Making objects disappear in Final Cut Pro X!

So in today's video, I'm going to show you how you can easily make a car disappear, like in this example right here. It's easy and simple to do and should only take you minutes to shoot and edit everything. Now before I break down how I shot and edited the sequence, I want to give Storybox a big shout out for sponsoring this video.
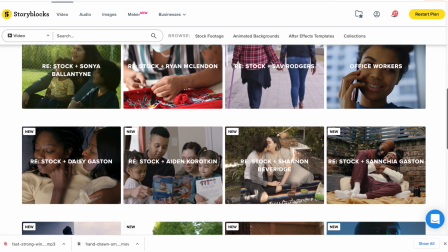(0:19)
So Storybox is a spot where I head to get assets from a video such as overlays, animated backgrounds, stock footage, and many other things. So it's been my way of bringing my projects to life and adding a little bit of spice to them.
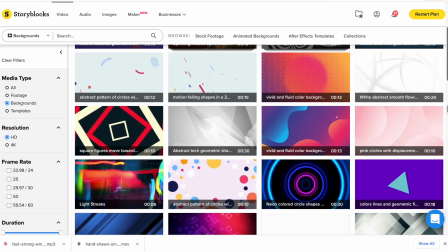(0:31)
So their full library of royalty-free assets is included in the really affordable, unlimited all-access plan.
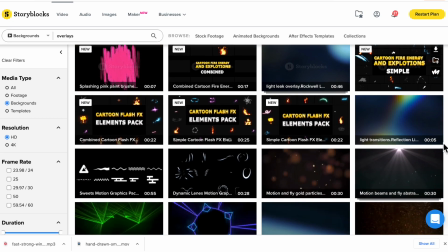(0:37)
So with this, you'll be able to download as many assets as you want, try them all out until you find that right piece for your video or your project. So make sure to head over to storybox.com/BrianFrancisco to learn more about Storyblox and see what they have on there that could help elevate your videos and possibly take it to another level. So now let me show you guys how to do this disappearing car effect.
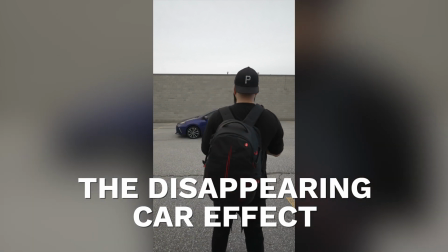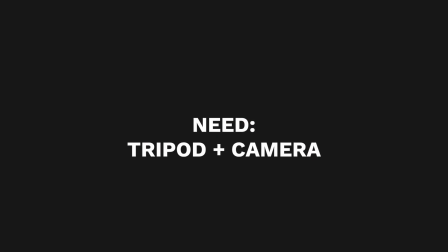(1:02)
So all you need for this is your tripod and a camera. You can also use a smartphone if that's all you have.
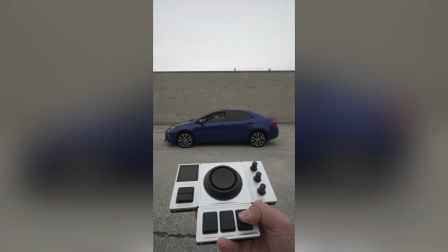(1:08)
Just use whatever you have laying around at home. So the first shot you'll need is this car in the middle of the frame. We placed the coin right below where the subject was so we knew where he would fall in the next scene.
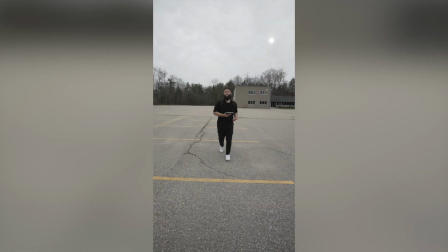(1:18)
I had this little controller that I used as part of the scene to make it seem like it was a magical piece that made things disappear. If you don't have anything like this, you can just snap your fingers or use a remote control that you have laying around at home.
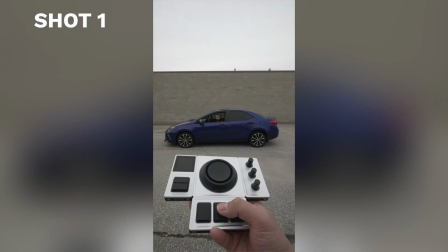(1:29)
Anything you have should work. So once I pressed the button, I had the subject to stay still for just a few seconds.
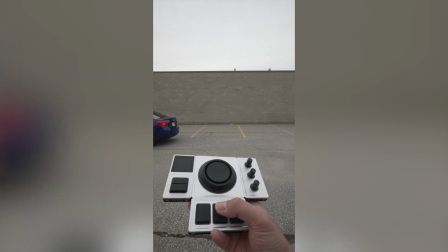(1:34)
So once I was done filming that part, I had him drive the car out of the frame.
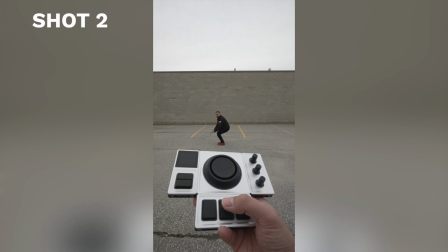(1:38)
For the second shot, I had my subject crouch down like he's still sitting in the car and then had him fall down as if the car disappeared on him. I had him act out the scene as if he was angry that I just made his car disappear. So now that we have all the clips that we need, I'll show you guys how I quickly edited this in Final Cut Pro 10. So since I made the original video for TikTok, this will be done in vertical format. We're going to place the car shot first with the subject in it.
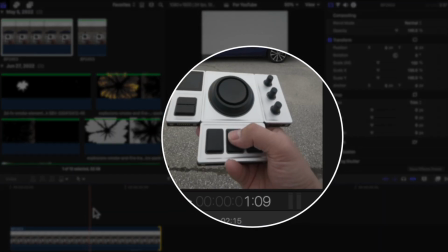(2:05)
So right at the part where I click the button on the controller is where we will cut the clip.
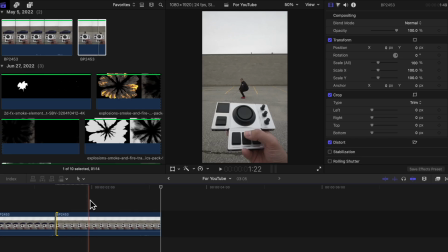(2:11)
Place the second clip right beside it and cut at the part where your subject starts to fall down. So timing and cutting at the right frame is the main thing that will make this whole thing work. So make sure to take your time when finding the right framing and timing of each clip so that everything turns out great for you.
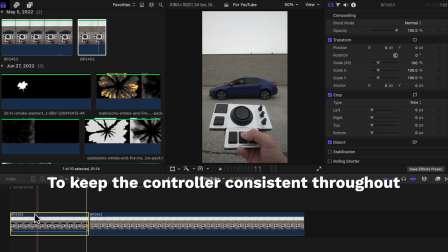(2:28)
So to keep the controller scene consistent, I duplicated the first clip, placed it underneath, and stretched it out across the whole scene.
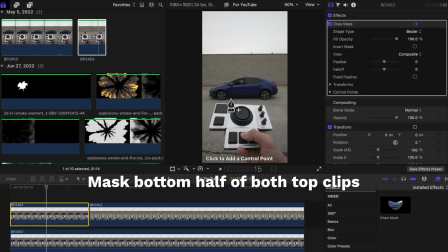(2:38)
Since I shot it in the lower half of the video, I can just use a draw mask tool and mask out the bottom half of the two clips, which will keep this part of the video consistent. Now to add more to this effect, I'm going to use some overlays over at storyblox.com just so that the video stands out a bit more.
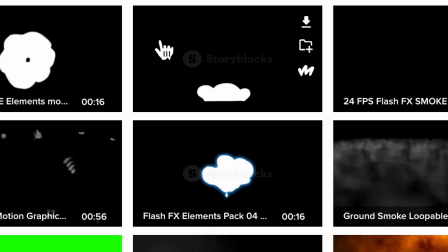(2:54)
I'm going to try this fun animated smoke effect and place the timing of it right around the same time as I switch from clip 1 to clip 2. Also try out different overlays and animated effects, play around with it until you find the right one that looks good with what you're doing. Thank you guys for watching. So if you enjoyed this tutorial, make sure to like, subscribe, and hit the bell notification button so that whenever I post a new video similar to this one here, you guys will be notified. And also make sure to check out storyblox.com and see if there's anything on there that can help elevate your next video project. I'll see you guys in the next one.